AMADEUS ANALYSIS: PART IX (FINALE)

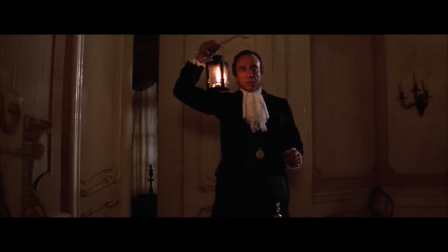And so now we begin the final part of my analysis. Mozart is taken to bed.
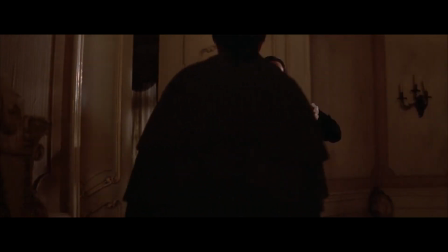I feel like Salieri holding the lantern symbolises Mozart's current view of Salieri as a kind of friend and a saviour.
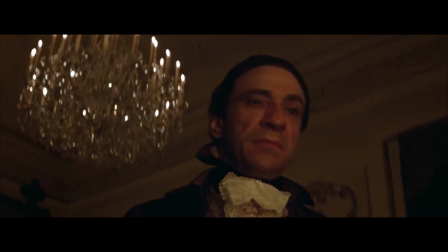He even leaves the room then comes back with the candelabra, which makes me think back to this shot. This low-key lighting setting the mood is very dark and sad, yet Salieri carries light.
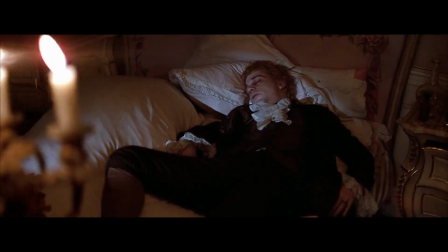It's as if the cinematography is gaslighting us into thinking Salieri is Mozart's friend. At the same time, I actually don't think that Salieri would like Mozart dead.
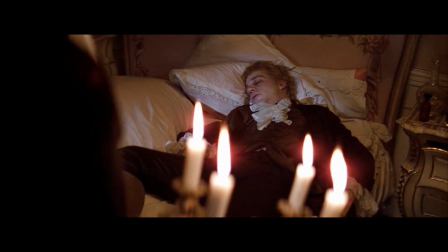It really does seem like Salieri's feeling bad about this, whether or not he was poisoning Mozart's medicine.
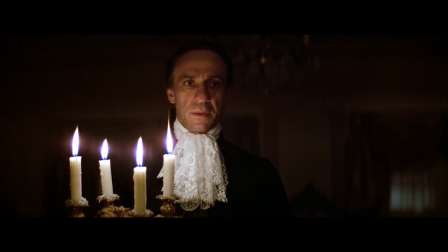Salieri's face to me screams, I know this plan is coming to fruition, but I'm still starting to feel bad about it now that it's truly a reality.
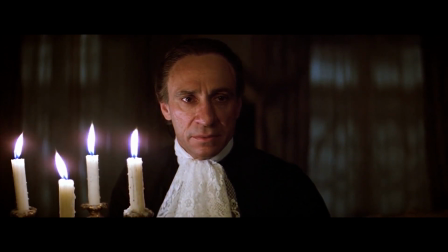It all comes down to F. Murray Abraham's performance, so nuanced, so complex, layered, and you as a viewer are unsure what to think of him, but also quite certain you know how he feels.
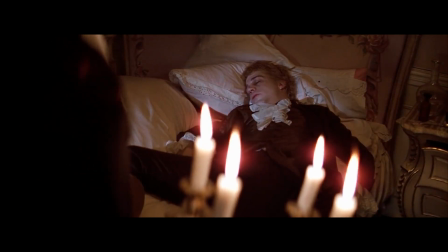The candelabra even stops in front of Mozart in this shot. This could be a way of foreshadowing to us the evil of Salieri, that he is essentially this close to killing him.
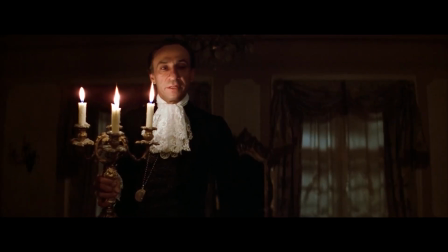It would be as easy as setting him on fire, sort of thing. But we can also see it as another juxtapositioning, keeping that metaphor of light representing hope, loyalty and friendship.
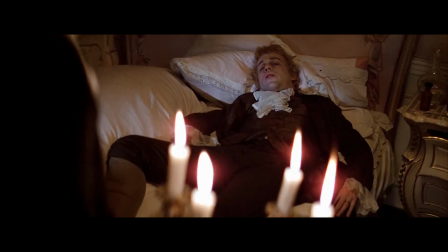It's as if he could be here to help Mozart due to his fake kindness. When Salieri asks, where is your wife? Mozart lies and says she's not well. Another lie to cover up their recent relationship issues.
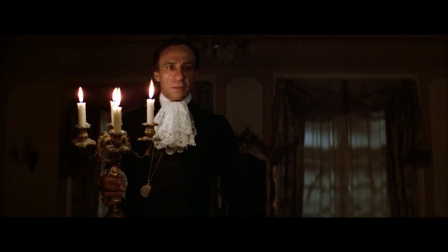And I can't tell if Salieri believes this or not, but in terms of what's been shown in the film, there is no way for Salieri to know whether Constanza is just sick or if she's left him,
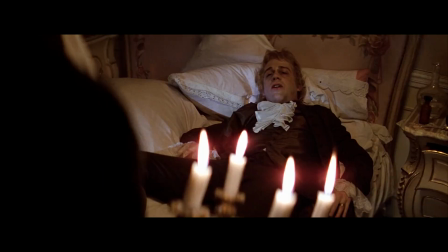but Salieri probably has his suspicions.
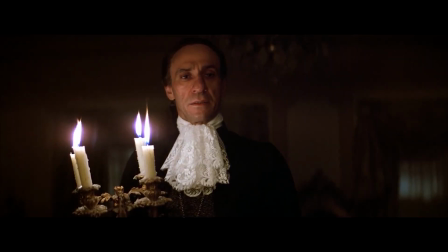Still, I think whatever he thinks, the fact that she is gone does put Salieri in a false sense of security, which allows him to do the things he ends up doing in these upcoming scenes.
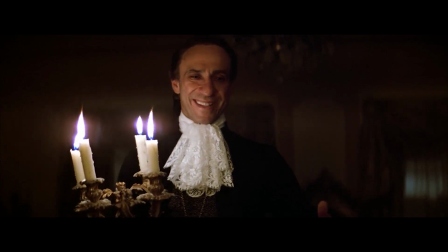Mozart and Salieri have this sweet exchanging of words.
Mozart. Mozart, I would never miss anything you had written.
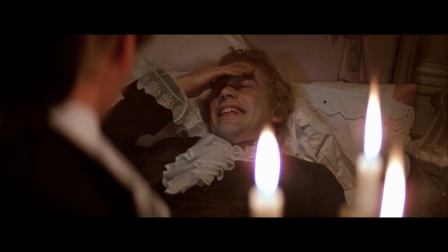It's just a farty film. No, no. It's a sublime piece.
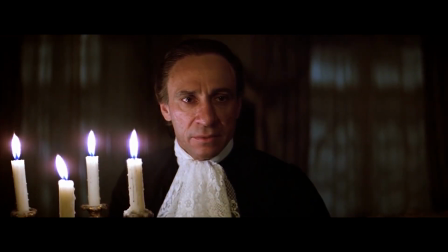the grandest of it all. I tell you, you are the greatest composer known to me.
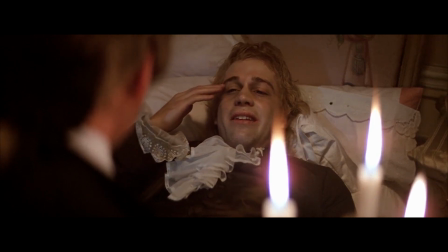I think despite all the bad things Salieri did, the fact that he is able to admit how amazing Mozart's music is does feel super genuine.
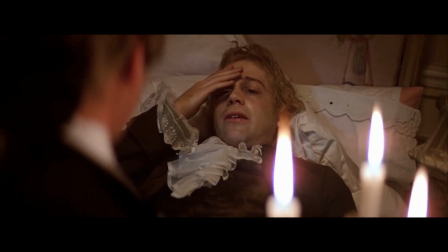And for a moment, it really feels like we are seeing a small glimmer of humanity in Salieri. He really does believe the things he is saying.
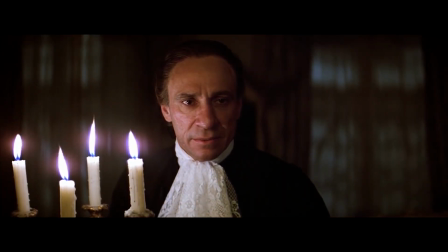And I kind of like this complex manipulating of our emotions as viewers through this dialogue. And when Salieri says this line, greatest composer known to me, We can see the jealousy in his eyes, something I feel that we can relate to, having followed his story, yes, even through his evil schemes.
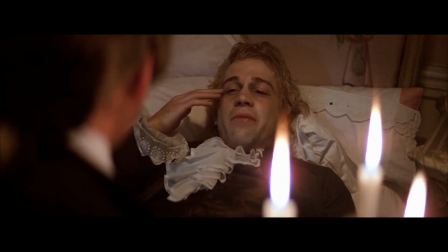This envy is something many people can relate to.
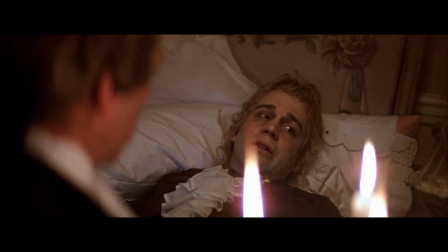Having someone in your life who just manages to do something a lot better than you, it can be heartbreaking, especially if you have a deep passion for that thing and put a lot of effort into it.
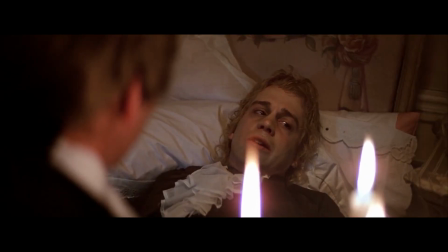Meanwhile, they seem to be doing the bare minimum and manage to create amazing art. There's a loud knocking at the door.
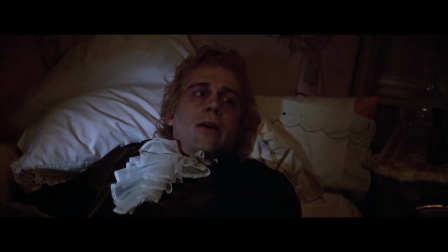Mozart asks him to ask the man, who he thinks is the Requiem Commissioner, to give him some money.
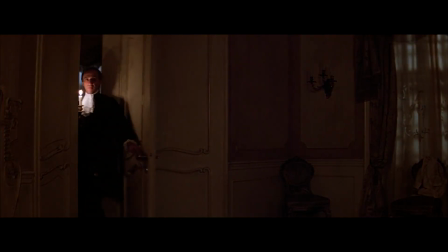This distant shot with this almost chiaroscuro style lighting is yet another way the cinematography is portraying to us Salieri's untrustworthiness.
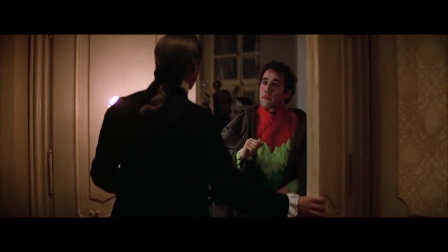It's Chicanido. Salieri? Give him this.
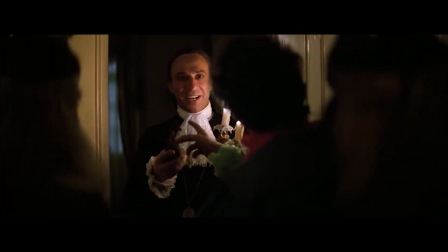That's his chair. That's your chair, love. Indeed. And now goodnight to you all.
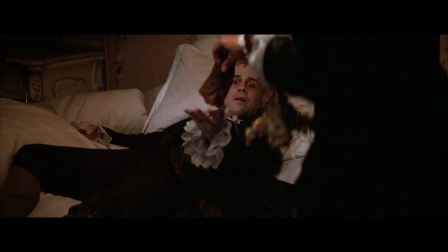It was perfection, truly.
I love how Salieri drops the money on Mozart as if he's some sort of peasant that needs to crawl around for his money.
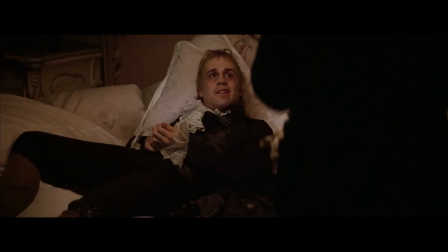Salieri uses Mozart's assumption to his advantage, relying on his own message to Mozart as if the dark figure was just at the door with the message.
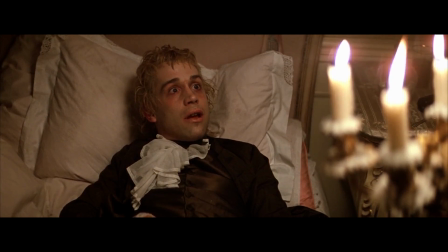Mozart then asks Salieri to help him finish his Requiem. And on that note, we see Constanza with another man at a ball.
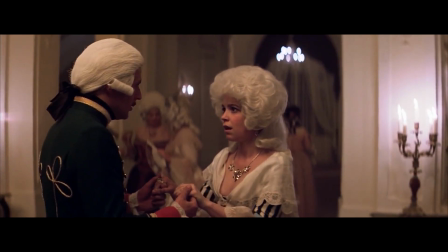It's really cool how she starts to feel regret at the same time that Mozart asks Salieri for this favour.
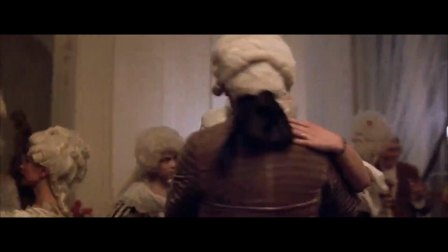It's like she subconsciously senses something wrong. It could also be that God had sent her a signal to come back home.
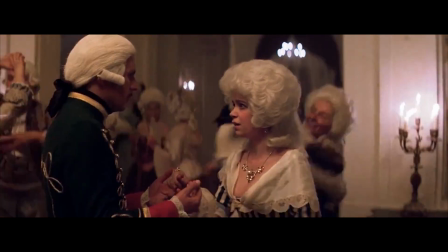Not that I'm discrediting her own intentions as well. Of course she feels natural regret for having left Mozart when he clearly was having some bad issues concerning his mental health and addictions.
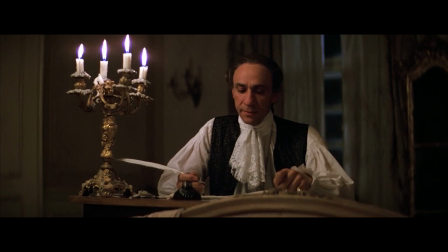We cut back to Mozart and Salieri writing the Requiem together. It's rather wholesome how Mozart's passion livens him up for this scene.
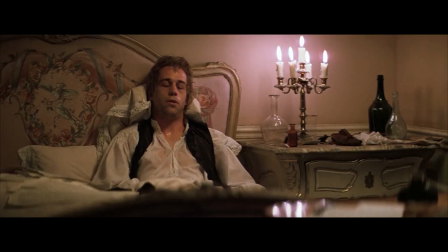Despite how sick he is, it goes to show how impactful music is in his life.
And that's all. No, no, not for the real fire.
Mozart asks Salieri to write the words Consigned to flames of woe, a phrase highlighting the pain of hell.